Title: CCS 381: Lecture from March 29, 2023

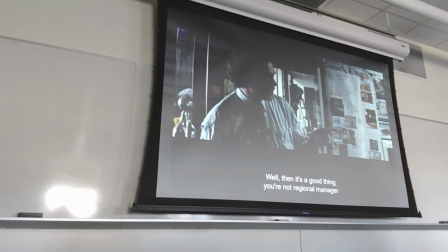[34:58]
he's trying to be the big man and saying well i'm the regional manager right and
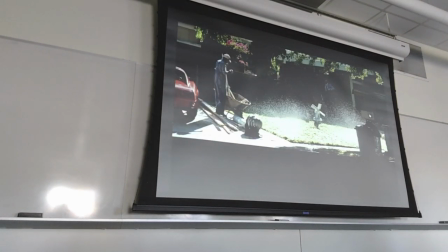[35:03]
then we see the outside of the house and the camera again will go from one side to the other from right to left and
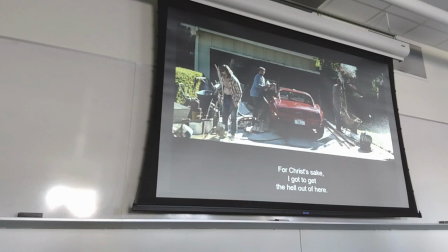[35:15]
eventually stop here where we see a
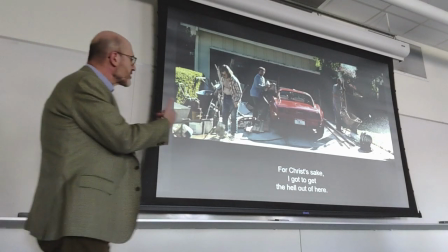[35:20]
piece of body acting that is supposed to show there is not much of a man, right?
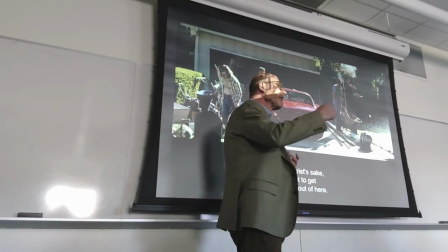[35:29]
Notice also the license plate, the one, meaning the one for me, the one for Thelma, the only one, right?
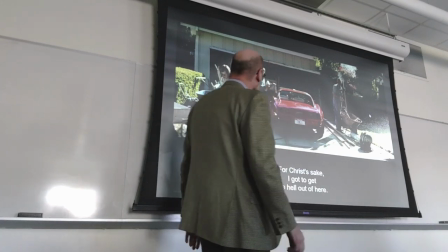[35:37]
Not just number one, but the one. And of course, this will be reversed by the rest of the film,
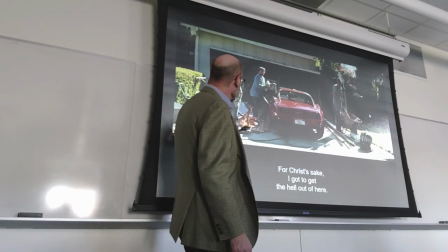[35:45]
but we will see him falling down into the debris, into the various pieces of wood that the workers are using to
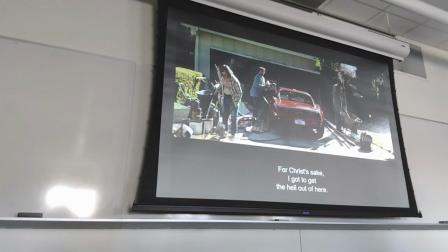[35:57]
work on the driveway to ridicule this character even more although already in the scene in the kitchen he was a caricature of a husband right and there he is falling down and
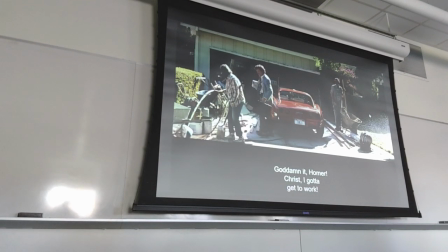[36:11]
then getting up great acting right not not easy to fall like that and to get up in a way that looks natural and then eventually he will collect the pieces and drive away after saying I want you out of here
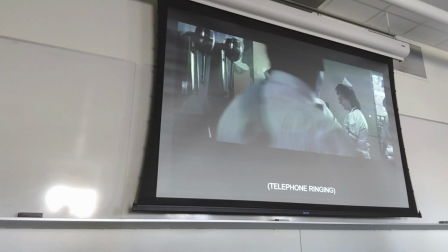[36:29]
okay and we go back to the rest of the phone call
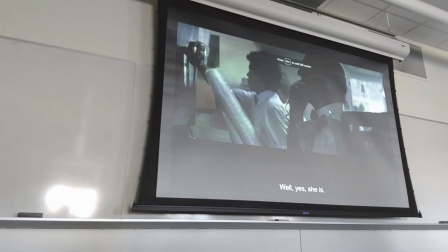[36:35]
but let me skip from here get to something else let we get to the point where they leave the house
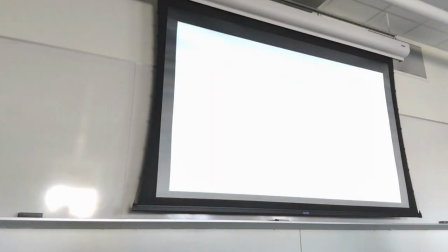[36:46]
we'll skip the packing the
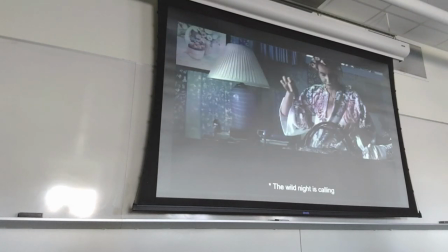[36:53]
same so
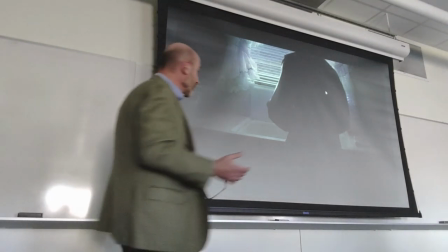[36:57]
by this point we know that there is also a contrast between the two
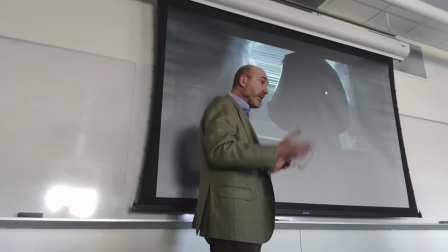[37:04]
home environments the bedroom itself in the case of Thelma where she is packing for the trip is full of stuff,
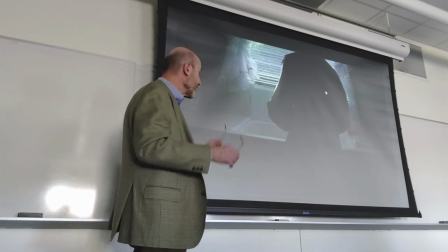[37:15]
stuff that is out of the drawers and she's packing everything in a very disorganized way.
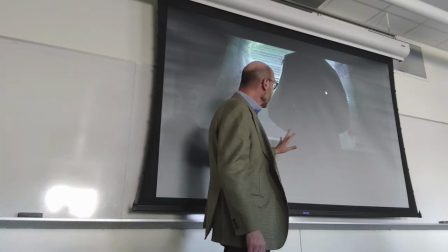[37:22]
However, there is also a lot of light in that bedroom, in Louise's house, more darkness,
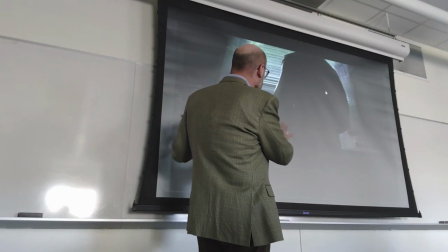[37:29]
and the shelves,
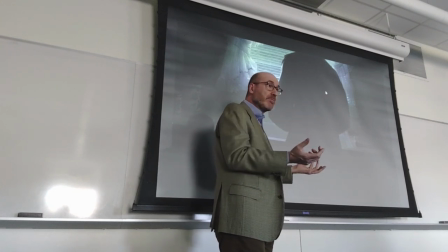[37:34]
the furniture, is not occupied by many objects. There is in fact a sense of a lifeless environment,
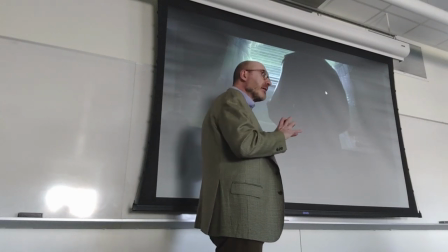[37:42]
which reflects the inner world of Louise that was
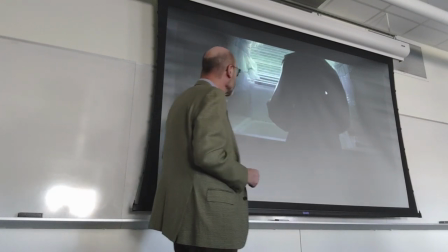[37:48]
killed by the trauma of what happened to her in Texas, right?
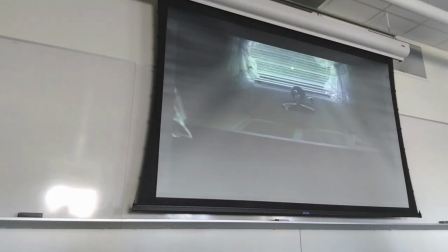[37:55]
So, this is Louise, and the last shot we see is the sink, and this is one of the places that will be visited by Hal. Slocum will go to her house by himself, not with the other cops.
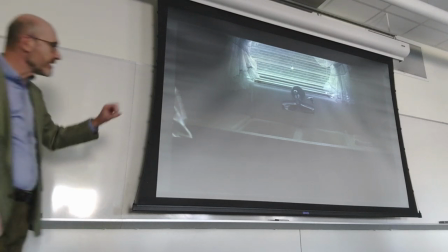[38:12]
He will go by himself and look around, we will see the shot of the sink, we will see other places, other corners,
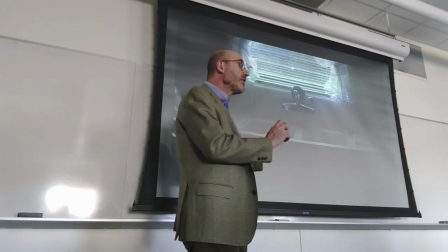[38:19]
because that will be how entering not just Louise's house to confirm she is a suspect,
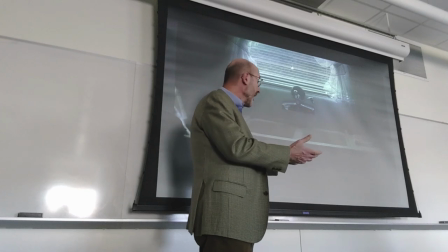[38:25]
but him, how entering Louise's mind, Louise's inner world.
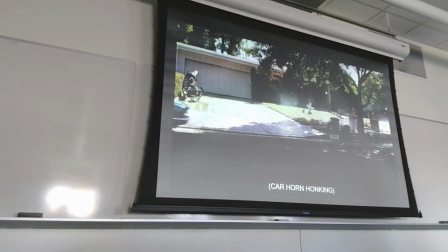[38:36]
and this is the house again and now Louise is about to leave the
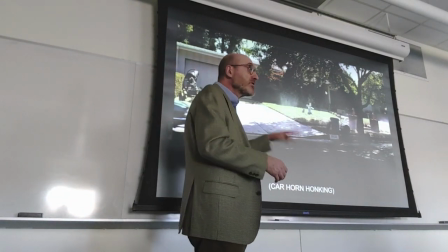[38:41]
house like in many other broad movies she will never go back to the house so
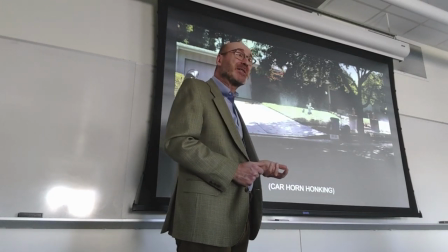[38:47]
essentially she is moving out and the scene has to confirm
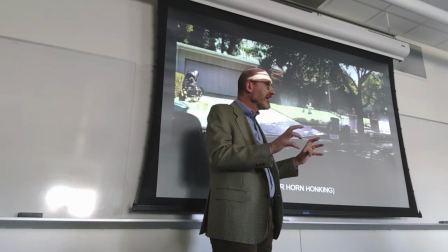[38:52]
that of course cannot be too evident but has to be somewhat evident she
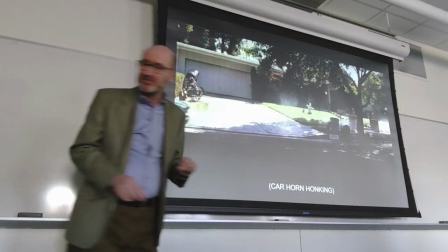[38:57]
is moving out forever okay so let's see what
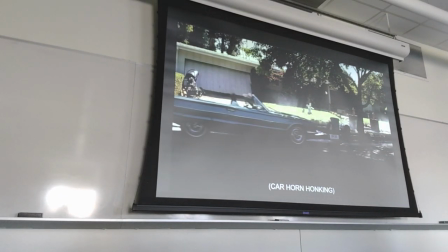[39:02]
the frames will tell us You see Louise coming, the garage opens,
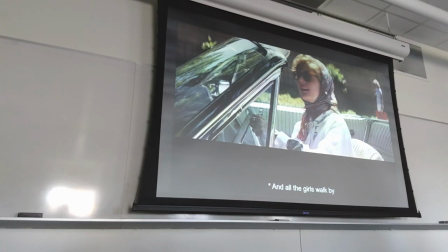[39:10]
we see Thelma dressed quite differently compared to the previous scenes, ready to start her vacation,
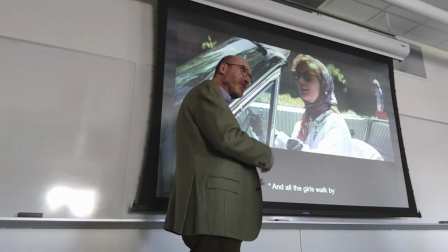[39:19]
which is also a way for her to be free and express herself, right?
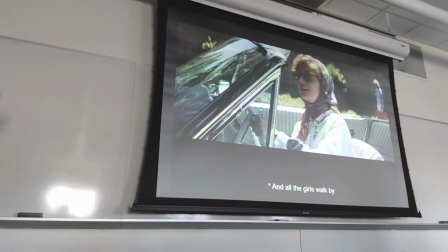[39:27]
and the baseline is clear right in here you will see both of them with
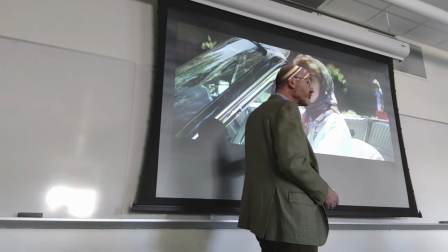[39:33]
scarves we'll see them with sunglasses well dressed later on we're on the run you will
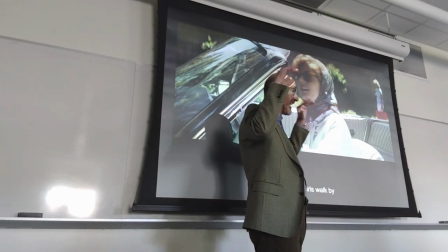[39:39]
not see the scarves anymore you will see their air flying right moved
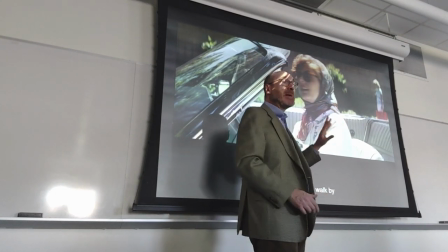[39:46]
by the wind you will see less makeup on them because
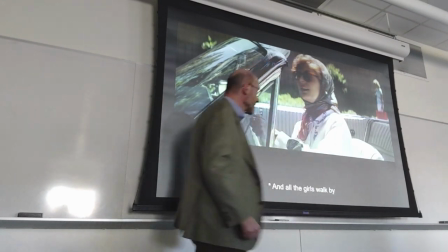[39:52]
it's a different set of circumstances where you will find
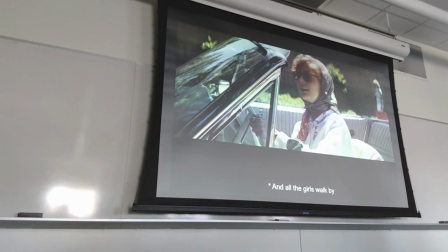[39:57]
them later on but this is the baseline so the baseline is order, cleanliness
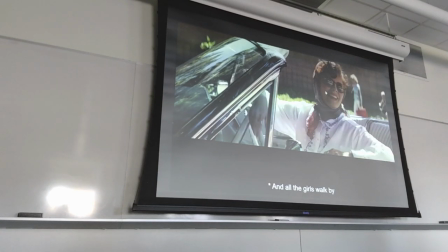[40:03]
beauty, fashion, etc in the background you see a mother and a kid going
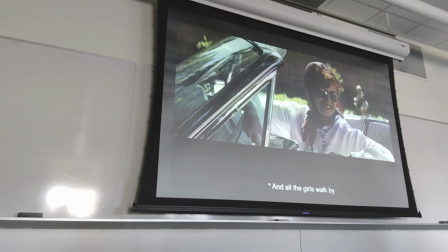[40:11]
by remember that even Thelma doesn't have any kids right, so in a way she's married but she's not a family woman okay And this is Delma coming out of the garage.
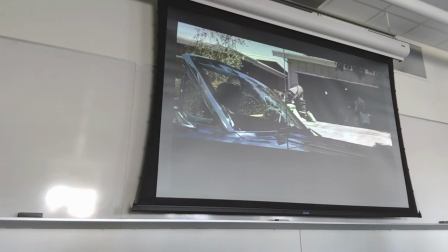[40:25]
You start seeing how much stuff she has. She has one big suitcase, one small bag, and several other containers, the lantern, the fishing equipment, right?
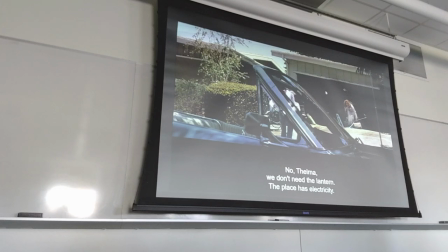[40:39]
You see this extraordinary amount of stuff, so you start to get in the sense that she's moving out, right?
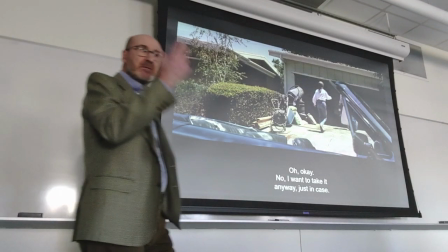[40:48]
And Louise comes out, and of course, keep in mind, you have a crew,
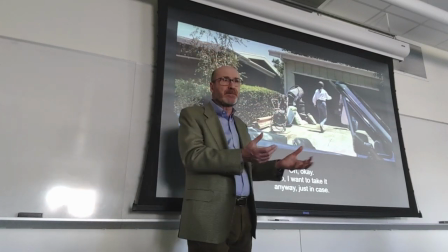[40:55]
not a small skeleton crew of 15 people, like in the case of Tulane Blacktop.
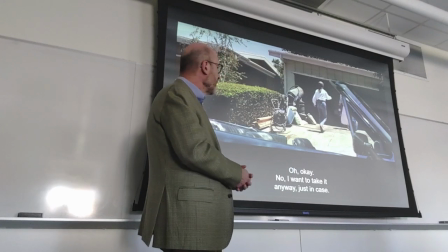[41:01]
You have 100 or 200 people, you have a script of 120,
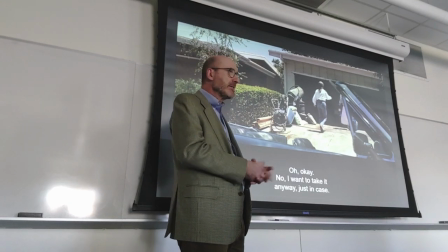[41:07]
140 pages, and they studied that for months, and each one made suggestions for their own part.
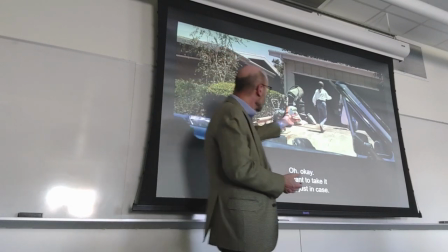[41:15]
Of course, how would you dress them?
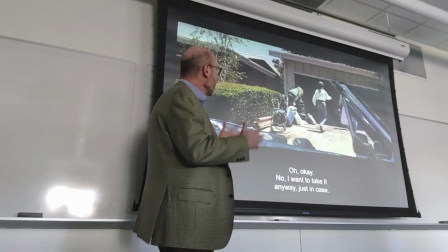[41:18]
Thelma is dressed like a happy, modest wife, right?
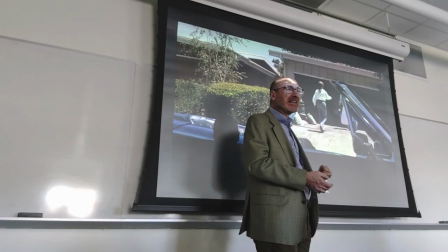[41:25]
And in a dress, and Louise, who initially will be the character in control,
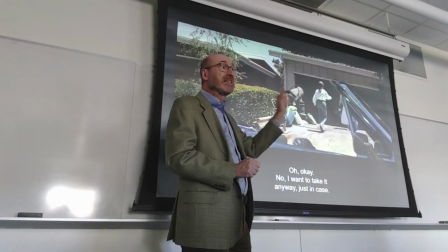[41:31]
the character who makes the decision, the character to whom Thelma will ask permission to do this or that.
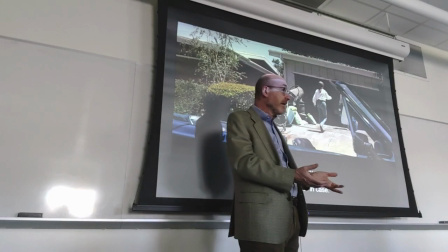[41:38]
Can we stop at the saloon? Can we do this? or later, after the murder, shall we call Daryl?
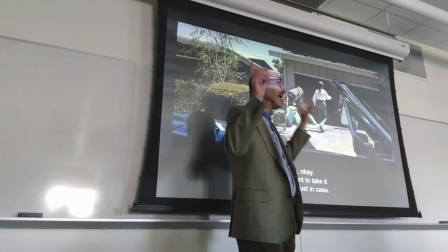[41:45]
Shall we call Jimmy? See if the man has something to tell us about what to do.
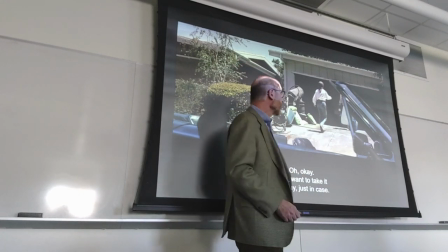[41:51]
She has pants, okay? Good choice and boots, right?
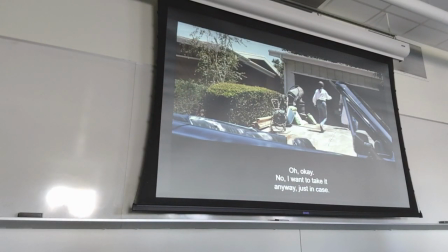[41:56]
As opposed to the open shoes worn by Dalma. So she goes there to help her, right? Because it is Louise, in a way, moving her out of the house with this idea of the trip.
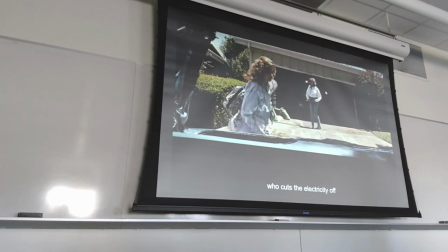[42:13]
And they go back to the car, and they pack the car to the brim, put everything in there. But you see that even though Thelma was loaded with stuff that was not enough, and look how much stuff Louise herself is carrying, right?
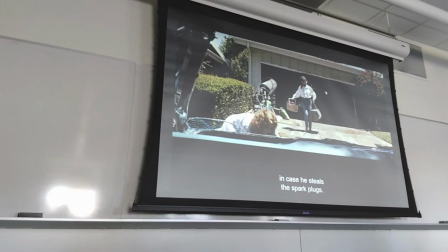[42:32]
The second bag is almost as big as the first one, and they're supposed to spend two nights away,
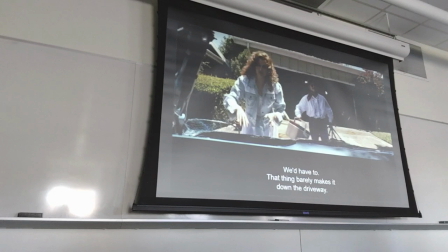[42:38]
and more efficient stuff.